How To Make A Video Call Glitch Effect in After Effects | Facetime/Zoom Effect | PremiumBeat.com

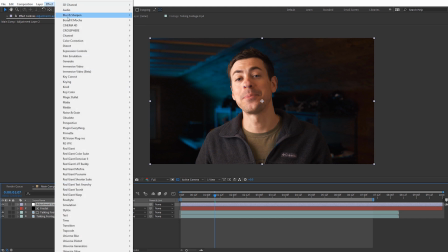So on this adjustment layer, let's come over to Effect and let's go to Time, and I'm gonna select posterized time again.
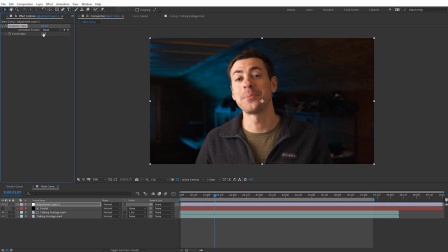And let's go ahead and set this on something really low. I'm gonna set it like 3. And so what I'm gonna do is I'm just going to basically adjust the size of this adjustment layer so it's not over the entire footage, just it's in little chunks here. So I'm just gonna come down here and hit Control Shift D. And that's actually gonna split that clip there.
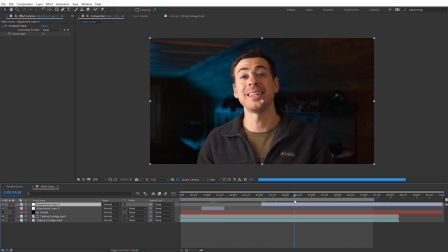So now you kind of see how I've isolated that. So I'm just gonna make this into a few little blocks. So I'll do the same thing here, Control Shift D. I'm just cutting this up in different sections. And so now I've kind of got these little groups. And so what's gonna happen here is as this plays, when it hits these little blocks, you can see the frame rate's really gonna drop off drastically.
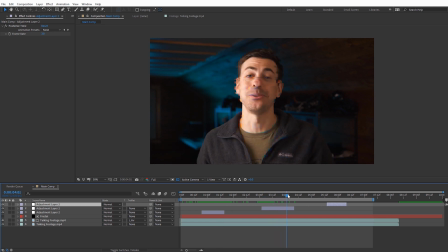So that's gonna kind of add kind of a laggy look kind of on top of everything else, including the glitch, so it's kind of cool. And you can come in here and you can adjust each of these to different times. So like this one, I could set it to be like 6. And maybe this one down here, I could set it to just be only like 12, so it's only like half as slow. But I'll just go ahead and ramp preview this and kind of see what this looks like.
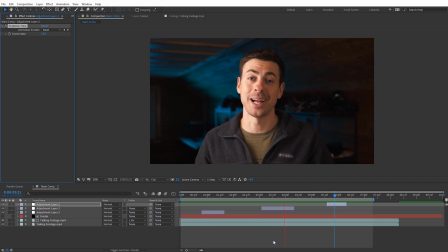Again, you can see it's just kind of cool because it adds just a slight secondary lag onto everything when it's playing through. And something else you can do is you can actually add in other clips above your bottom footage here, because again, whatever we put down here is what's gonna be showing through those little kind of glitch areas.
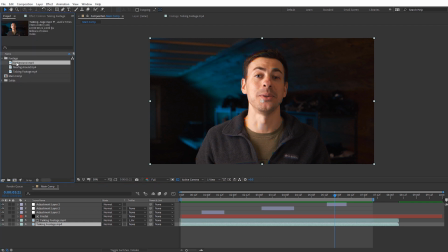So another thing I like to do is I'm gonna come over here in my footage, I've got a clip of just the background, so like with me totally removed. So let's just drag this in here and I'm gonna place it above the bottom copy of the footage here. And I'm just gonna make this kind of a short little section because I don't want it to be on screen too long.
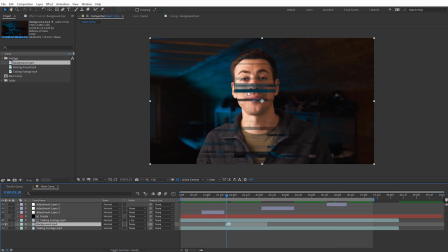But you'll see as this plays through, once it hits that, because of the gaps here, it's just going to show kind of the background kind of through me. So it's almost like I'm invisible from the glitches. And what I might do to make this look a little nicer is I might duplicate this and just bring this above everything.
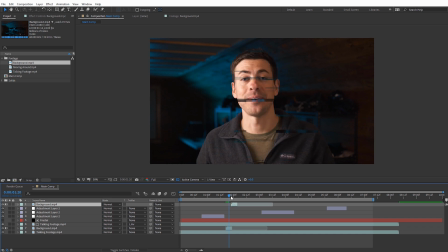So it kind of one little section of the video, it's almost like I completely disappear and then kind of reappear back. So this could be really cool if you're wanting to create like a hologram like effect, if you're adding a glitch to something like that.
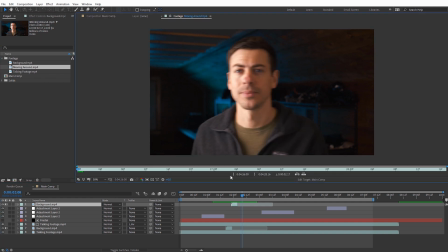And something else that can look really cool is if you have other footage of you in the same area, but you're just kind of moving around to a different place.
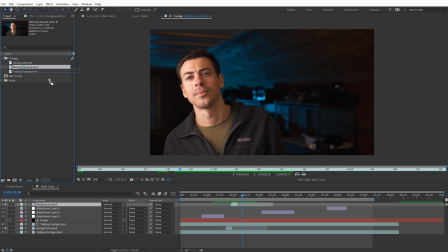And so this can kind of add like another secondary dramatic lag to it. So I'm just gonna grab this clip, place it above my bottom footage here at the very bottom.
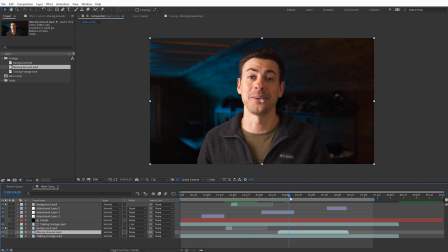So again, when the glitches kind of shine through, you can kind of see here, like I'm appearing over here in these other glitched areas, but it's again, it's a second copy, like a cool distortion effect you can create with that.
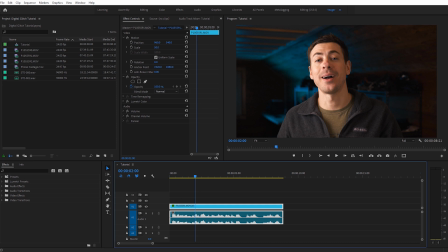And quickly jumping over to Premiere Pro, if you wanna kind of mess with the audio whenever you have the glitches appear on screen, what I'm gonna do here is I'm just gonna right click on my video clip here. Let's go ahead and unlink this. So we can just select the audio there. And all you really need to do is just cut out a few little sections of the audio there using the trim tool.
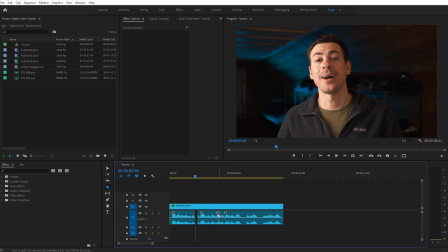I'm just gonna hit C and I can just click and kind of cut away little audio bits. Select those and delete them. And little accents like that really go a long way when you're adding in the glitch. And something else you can do maybe on a little clip here of the audio is use the pitch shifter effect.
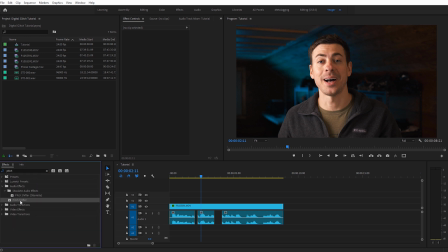So if I come here and type in pitch, you'll see you have the pitch shifter effect here and you can apply that to some audio and then come in here and you can adjust under edit here. You can lower the semitones of that. And little accents like that really go a long way when you're trying to sell a realistic glitch effect like that.
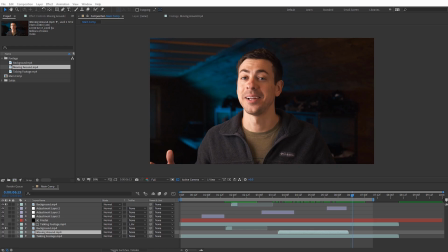All right, guys, one final thing, because I know only the cool kids are left watching this tutorial this far in. So I'm gonna show you guys one other kind of cool secret thing I didn't mention. And that's how we can add a little bit more of like a tech kind of sci-fi effect to the glitch. And this was just something I discovered very late in kind of creating this tutorial and I thought it looked pretty cool.
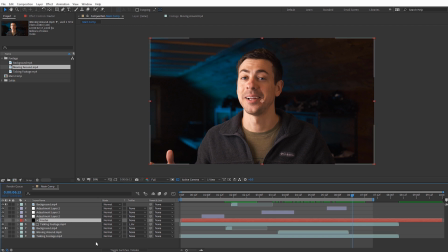So what we're gonna do here is I'm gonna select the fractal solid here. I'm gonna turn on the visibility for that.
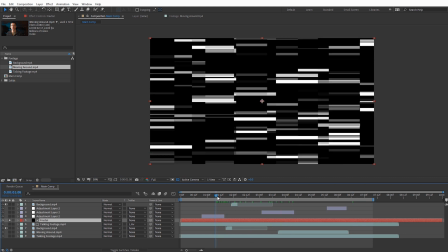Let's go ahead and just solo it actually. And just take a look at it here so you can see how the glitch appears here, what it looks like.
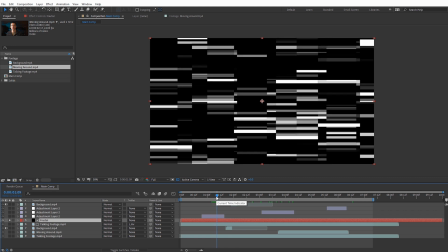Let's say we wanted this to be some sort of like really crazy sci-fi shapes. A cool thing we can do is with our fractal effect selected here, let's go to the effects controls. I'm just gonna toggle that up.
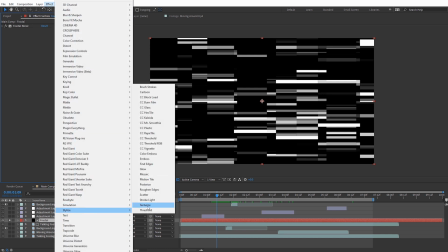Come up here to effect, and let's go down here to stylize, and we're gonna select the CC Caladia, so that kaleidoscope effect.
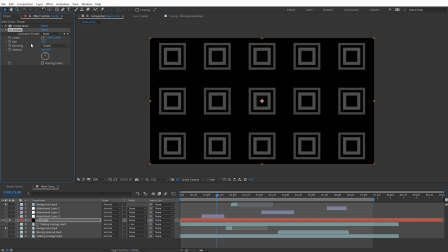I'm just gonna select that. And that's gonna apply it right after our fractal noise here, you can see. And then you can go ahead and check out these different mirroring options you have. One I really like is this final one here, the starlish one. So I'm gonna select that. And if I go ahead and scroll through here, you can kind of see what's happening.
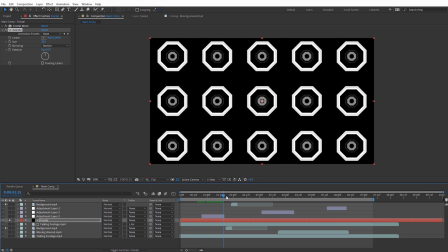We get these crazy shapes.